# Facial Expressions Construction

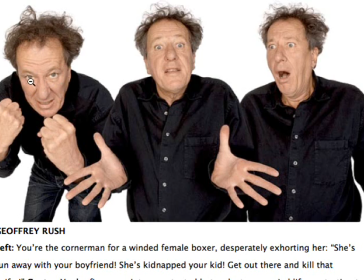Normally, if you want to show a character who's very aggressive, who means business, the more whites that you see under the eye, that's probably what you'll try to design. Whereas, in this case where you're bargaining with someone, or trying to appeal to their better nature,
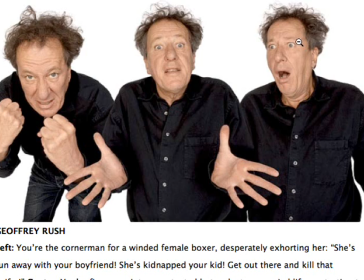or even this one here where you're really surprised, you're going to see a little bit more whites above the pupil and the iris.
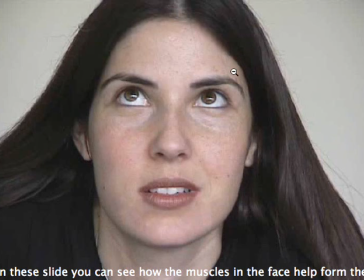And so this is really just to kind of show you how these muscles and everything are connected. Like if you look at the brows, when the eye is looking down,
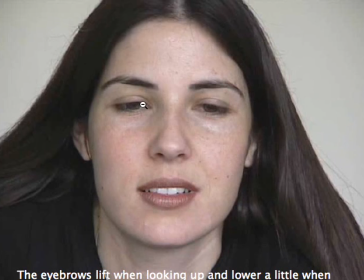the lids will also cover a little bit more of the pupil. Okay, and then when you're looking up, you can see how much white's underneath the eye. But you'll notice that the movement in the brow as well when we move the eye. Okay.
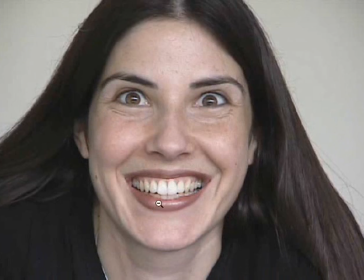This is what I was talking about before, where we actually have a facial expression where we're smiling, or there's some sort of reason for the sides of or the cheeks to go up like this. It could be smiling, or it could just be an insane sort of look. But because all of this is connected to what's happening in here, when we push
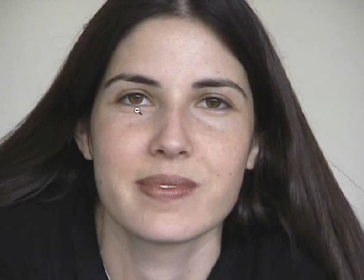these muscles up, it shoots all of these muscles up as well.
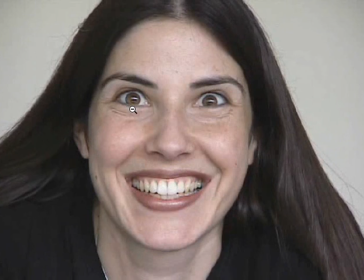And so that's the reason why we start to intersect a little bit. Well, we start to actually, touch on the bottom of the pupil there. It's also kind of cool, just seeing the tops of the whites of the eye, and also, the distance
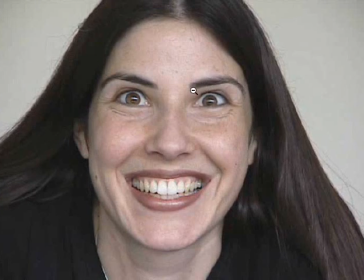between the lid and this one here, because this feels a little bit more manic, a little bit more forced, and not natural. And it probably isn't natural. I mean, she's just doing this because she's been told, this is the sort of facial expression you have to do. So, when you actually are smiling for real,
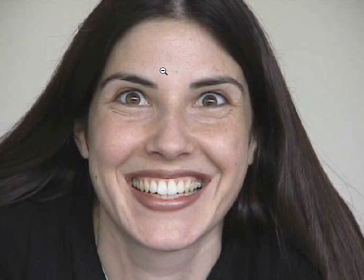there's the facial expression of pure joy is a lot different to something which is forced and looks like this. Normally what it is you'll see that there's a lot more crow's feet. All of this area here gets really
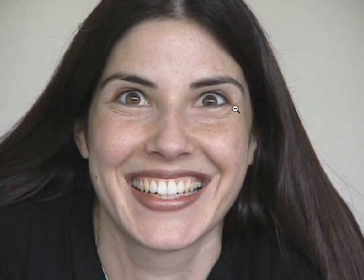scrunched up, and there's a lot of definition there when we are when we're incredibly happy, and you can tell a fake smile from a real smile just by the information underneath the eyelids here and in the crow's feet. So this is definitely a fake smile.
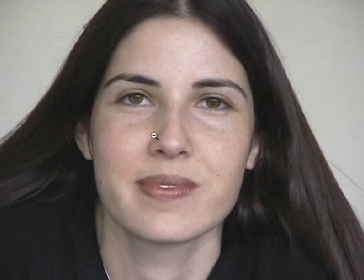A little bit more relaxed. You can see it's kind of cool with the lids really hanging low.
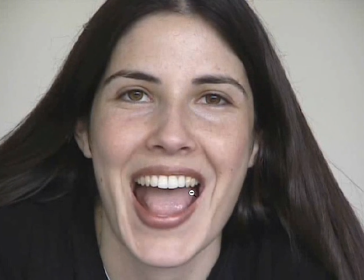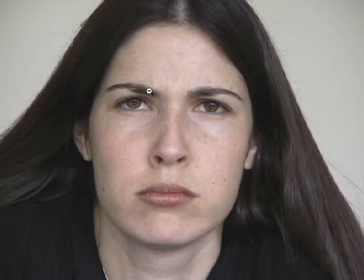Yeah, we're just getting back into the brows. So when you start to feel more angry, the brows will actually start to get closer to the eyelids there. Okay, a little bit more relaxed. This is cool.
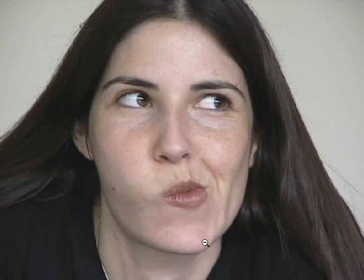This is quite important actually. So you'll notice that when we start to move the face around, we get this cool rhythm. The nose bends, goes all the way through the lips, and then through the chin. And in a lot of animation, we use this kind of bending so that we have
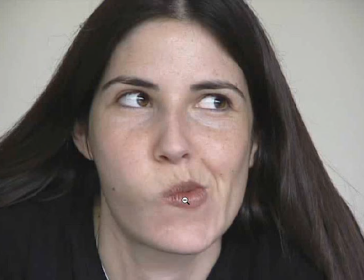an asymmetrical shape, something which is really interesting.
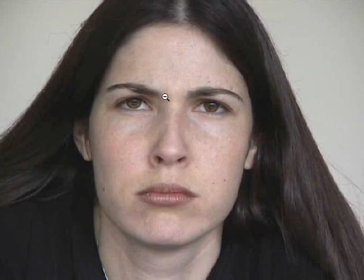You don't want your face to always be straight up and down where it's symmetrical on both sides, because it's kind of boring. So we want to form something which is really appealing. So this is kind of cool.
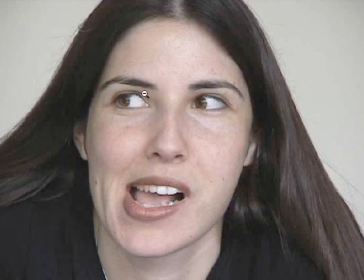Now, if I was to be looking sideways, remember that I would have this eye a lot larger and maybe squint this one just a little bit smaller so that it helped, show that I was looking in that direction. And another thing with the lips is, wherever possible, try to make them asymmetrical.
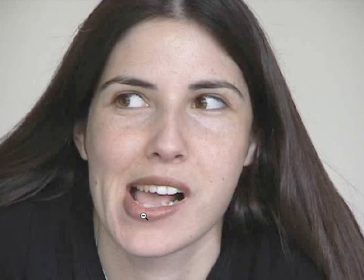Just to mix it up a little bit. Maybe one side is slightly higher than the other one, then they shouldn't be exactly the same. But if one side is slightly higher, then is that because the jaw is maybe over, one side? But remember, you don't want to just do things arbitrarily.